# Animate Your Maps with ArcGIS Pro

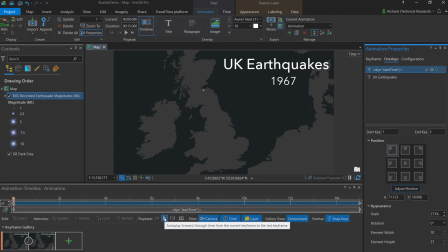By clicking play in the playback button, we can see the map time changes as the animation plays. This is really useful for the user, as they now have a better understanding of what they're looking at and can digest the data in a more feasible way.
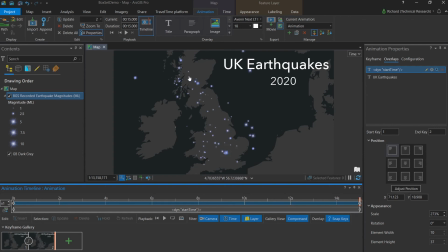And just like that, we've built an animation that shows changing data over time, but also has some useful overlays to give context to the viewer as to what they're looking at and when they're looking at it as well.
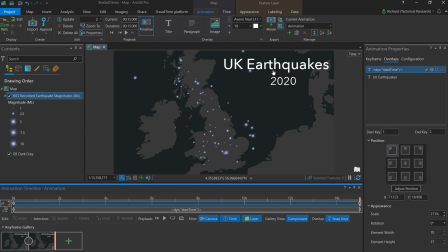The last thing to do then with our animation is to export it. By going to the export group in the animation tab and clicking movie,
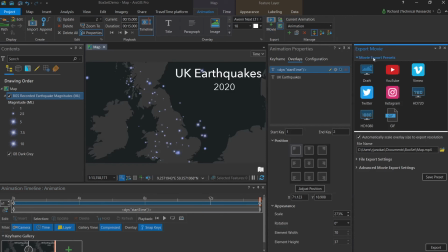we can export our movie in whatever format we like. There's a number of preset formats. I'm going to choose YouTube video in this case. Once you select where you wish to save it, we can go to the file export settings,
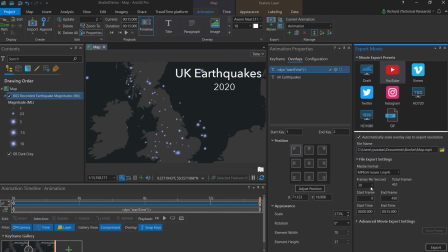where we can change the format of our video, the frames per second, as well as the number of frames that will be exported, which influences the time and length of our animation.
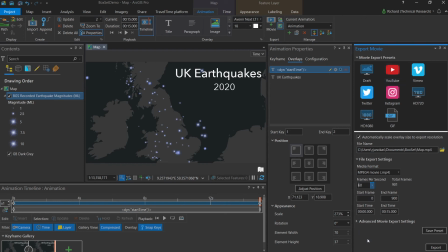A larger number of frames per second will take longer to export, but result in a cleaner and crisper animation that will be more pleasant to view. You may be willing to wait quite a bit of time in order for that to export, but it'll be well worth it.
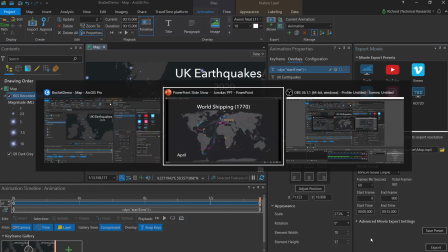Unfortunately, we don't have to wait right now, as I can show you one that we've made earlier.
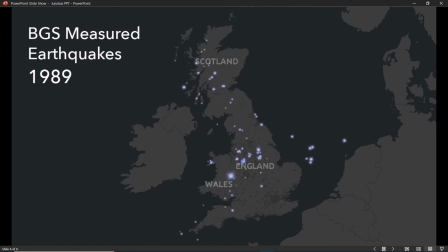In roughly 10 minutes, you can build an animation just like this that changes over time, showing the frequency of earthquakes as well as their location. And the viewer not only gets an idea of where these have occurred over 53 years, but also an idea of
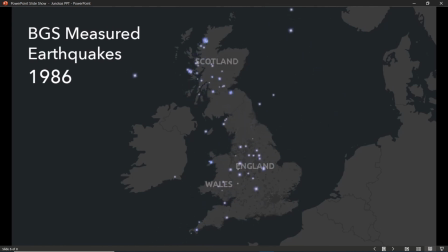what year they're looking at any given moment and at what pace the year is changing. It's not only a temporal element that you can capture either. You can capture a change over a spatial element by moving the camera or panning your view over your map.
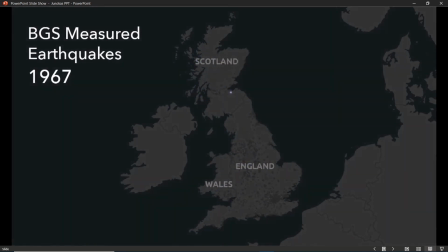This isn't complicated either. And in fact, I've made one right here with only the addition of 2 extra frames.
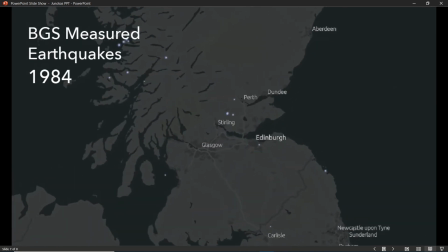By going from 2 frames to 4 frames, I've achieved the exact same animation,
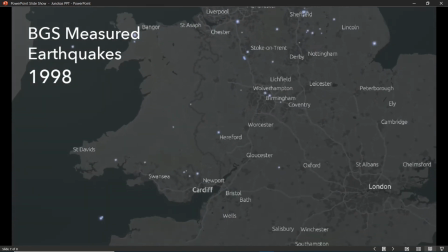but instead have a pan across the United Kingdom from north to south,
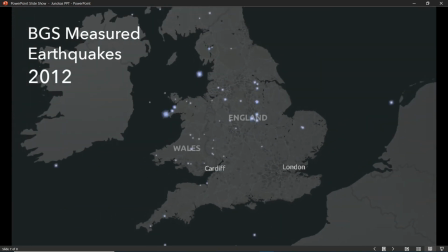giving viewers a bit more spatial context as well as to where earthquakes are occurring exactly,
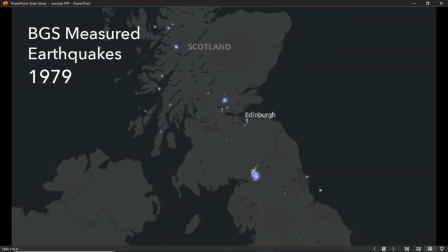close to which cities, in a way that is easy to view and was not too complicated to build either.
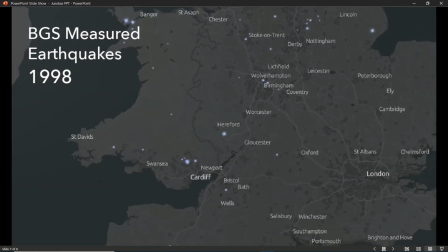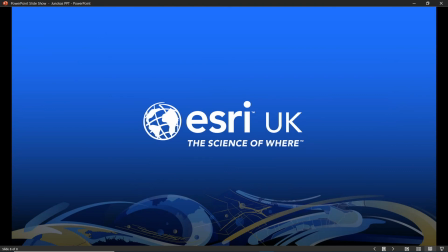So hopefully you've learned that building an animation in ArcGIS Pro really is not that complicated and doesn't have too much to it. In less than 15 minutes, you can add just two keyframes to your animation and bring your temporal data to life, showing how it changes both over time and over space if you wish.
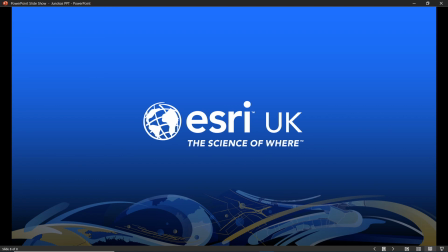Add a title and a dynamic map time to give the viewer that extra bit of context, and produce something that you can publish on social media or in your website for viewers to use as a useful tool rather than a static map. Thank you for listening.